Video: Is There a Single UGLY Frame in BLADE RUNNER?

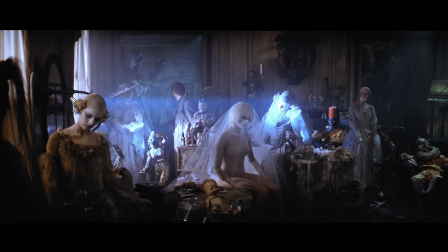So I think the primary reason this shot looks good is not necessarily due to the lighting, although the light shaft coming in through here is really cool, but it primarily looks good because of the set design and the positioning of the blocking of these characters and dolls.
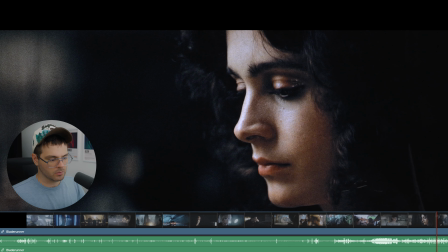So not ugly. 1, 2, 3. Great shot. Very soft lighting coming from above.
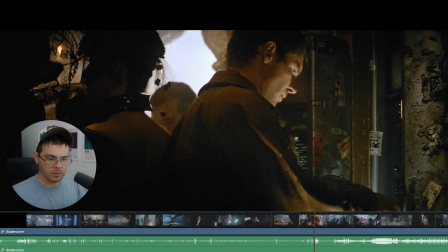I don't know what to say. It's gorgeous. That one's fine. Not too bad.
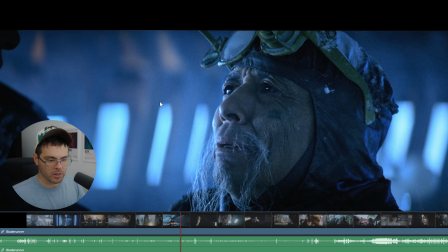Uplighting again. 1, 2, 3. Yeah, it's a great shot. Backlighting primarily and then filling in on this side of his face. I like the pattern of blue texture in the background. 1, 2, 3.
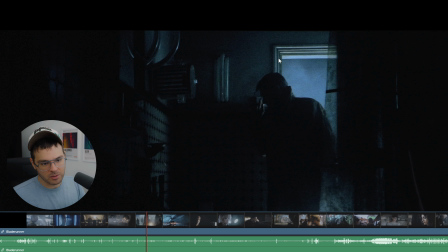This one's verging on too dark for me, but they are providing some contrast with the light outside of the door, so it's kind of silhouetting him. Looks pretty grungy, but I don't think it's ugly. 1, 2, 3. Look again, another uplight.
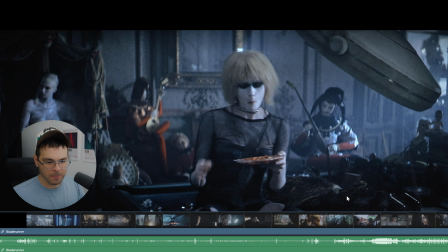Lots of uplight in this movie. 1, 2, 3. Yeah, this one's cool. Not gonna judge the motion blur. Kind of the same set we saw earlier. I just think that the primary reason these shots look good is because of the set design. 1, 2, 3.
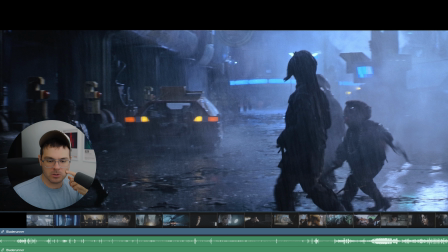This one looks fine. This is probably one of my least favorite looking shots so far. There's just not much detail to grab onto, I think.
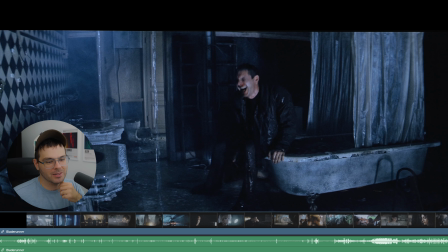I don't know. Let's go towards the end. 1, 2, 3. That's a funny frame to land on, but that's cool. The texture of the scene is very great. The set design again, the water, it's just wonderful.
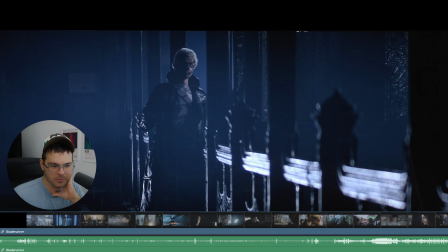1, 2, 3. Oh, whoa, that's creepy. That's a good shot.
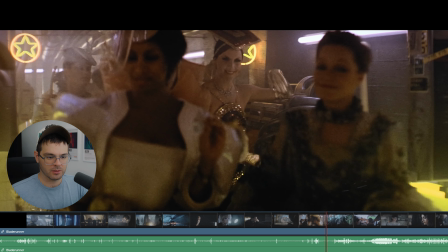1, 2, 3. And this one's fine. This is fine. 1, 2, 3.
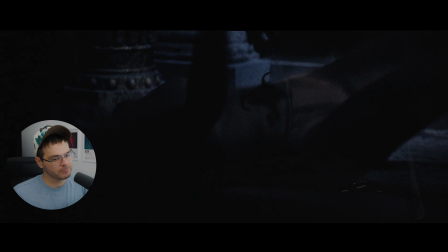Yeah, I'm gonna have to say this frame is ugly. It doesn't mean the shot is ugly. Here's the shot in its context. But I do think this individual frame is too dark. Can't really see what's going on. It's just not a very pretty frame. So let me know in the comments if you enjoyed this video. Like and subscribe. If you want to see more, please let me know what your favorite thing is.
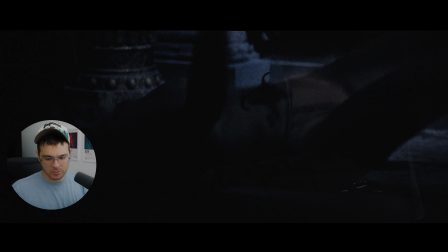I don't know. Just do it. Goodbye.